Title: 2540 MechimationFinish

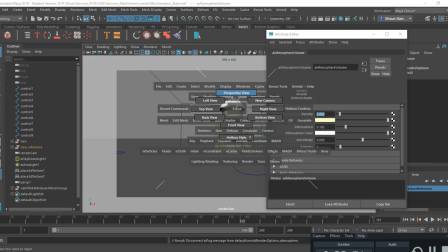and then i believe nope
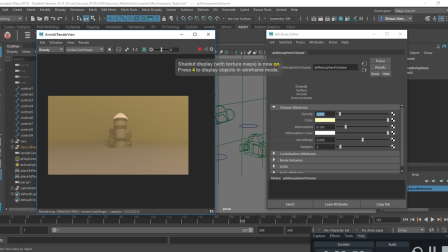that was it yep so
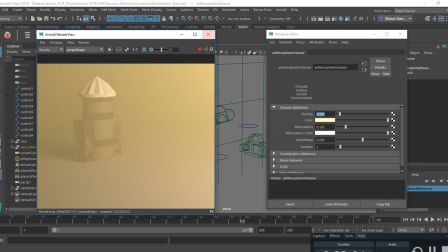again something kind of cool that you could add to it again something you don't want to detract um 0.005 right so something subtle
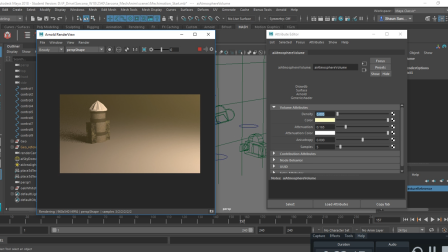like this can add a lot of kind of depth to your scene versus just having nothing in there so look at the view there versus there so it actually feels like there's some sort of environment that we're in even if it's just a subtle little touch or a hue adjustment or a color adjustment on top
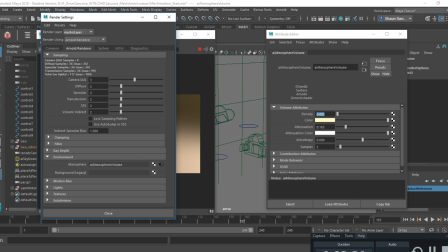of it okay so that's another thing we can do I'm gonna break that connection and
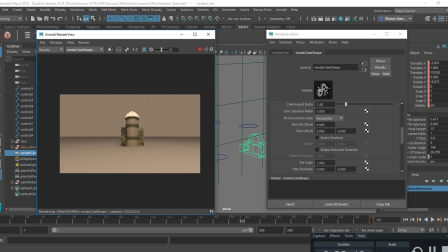then that's my crazy camera I'm delete that. And then the other thing we can do is we can add some depth of field to this.
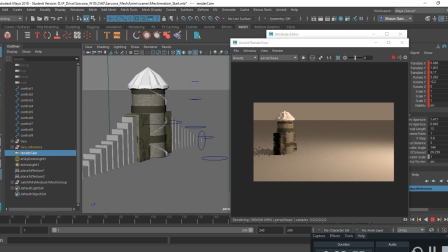So I'm going to render this through that camera. Actually, I'm going to render through perspective just so we can see a better sense of depth of field.
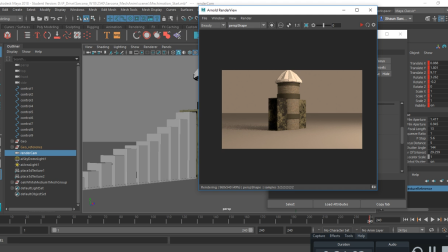It's not playing nice. Update.
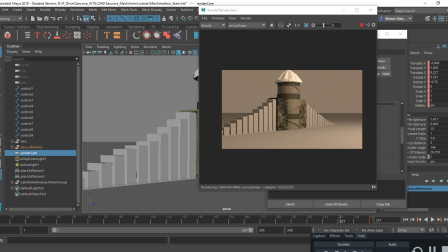There it goes. So Arnold does not play nice sometimes. You saw the things that come out. Okay.
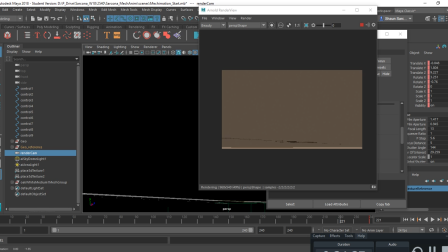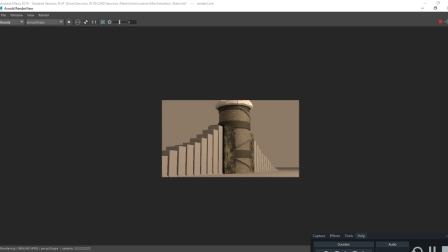All right. So there's my view. Now what I want to do is, right now this is perfectly clear from this side to that side.
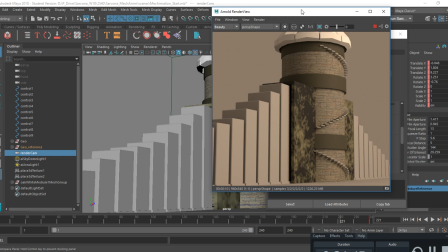If this was a huge scene, it wouldn't be. There would be some sort of softening happening either over here or over there, depending on what I'm focusing on, okay?
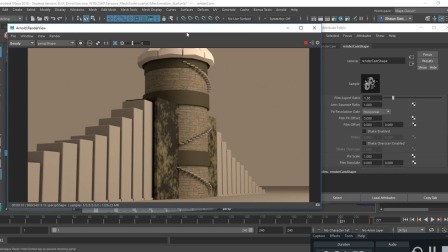If this was like a real video camera in medieval times. So if I click on that camera that I'm using, which is my perspective,
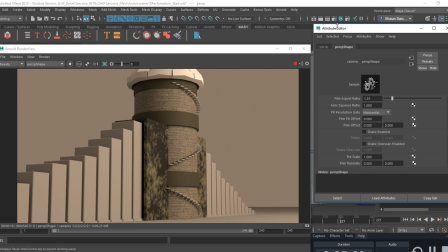and then I go into the attribute editor for it, in all of these there's an Arnold section okay so these are all the different attributes that we can play with to adjust what this thing looks like one of them way at the bottom is Arnold
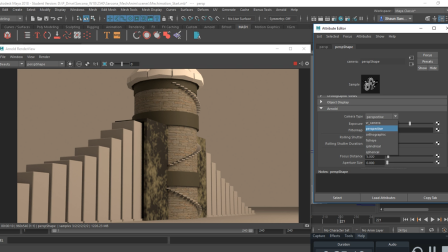and in here very similar to what we could play with inside of cinema you can control what kind of camera it is so perspective is what we typically deal with I'm going to enable depth of field
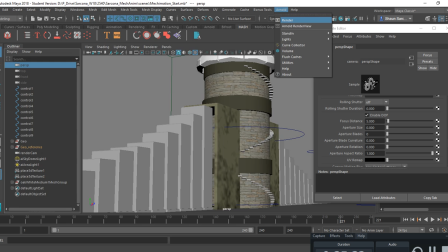and it may not update let's see let's
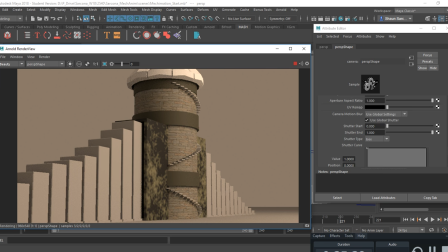close this and reopen it again sometimes you just have to do that in order to get it to update okay it's good and then I'm going to set
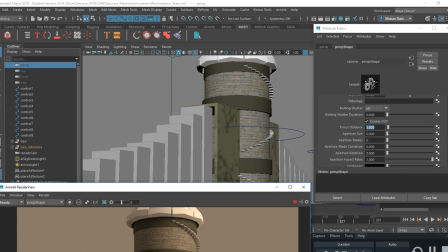the distance so right now my distance is set to five I want to see how far from
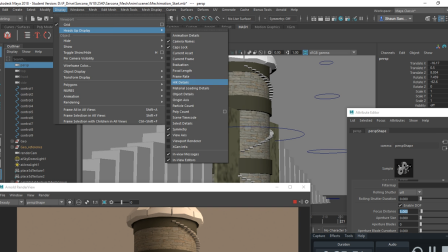my camera this step is okay so if I go
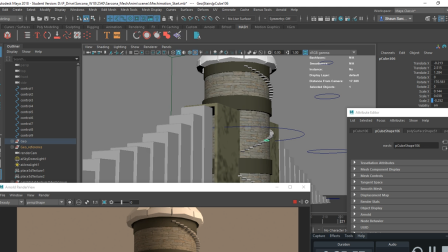display heads up display object details I can click on an object and it'll say that that item is 17
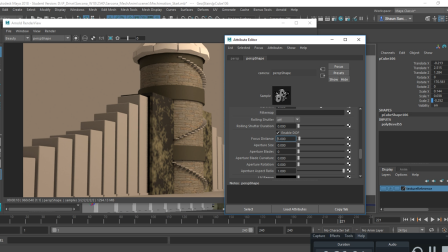units from the camera 17.389 so if I
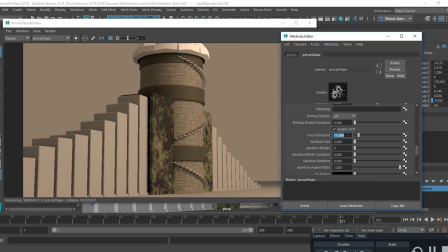go back to the perspective view I click on this focus distance I
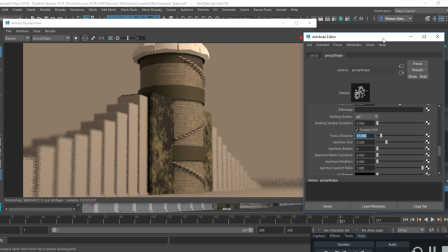set that number then I can start to crank up the aperture size and then what you'll see is I'll start to get that fuzziness okay so where I have certain items in focus and other items not in focus you
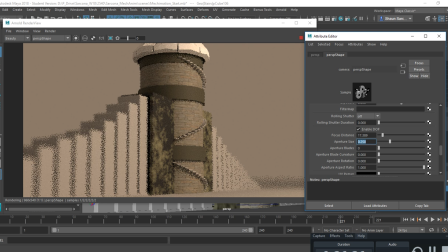can see this goes crazy big and this really is like this is locked into clear and then it's super fuzzy and even super fuzzier so again you don't want to take away from the animation but we just want to add we can add some stuff to make it look much more realistic or much more appealing okay Now this is on perspective.
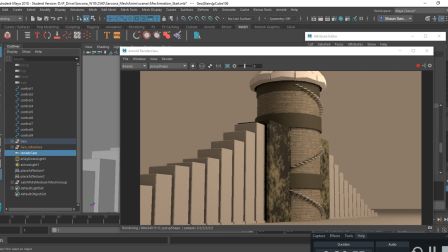This is not on my regular camera. Let me turn it off just so you can see. You saw what that looked like.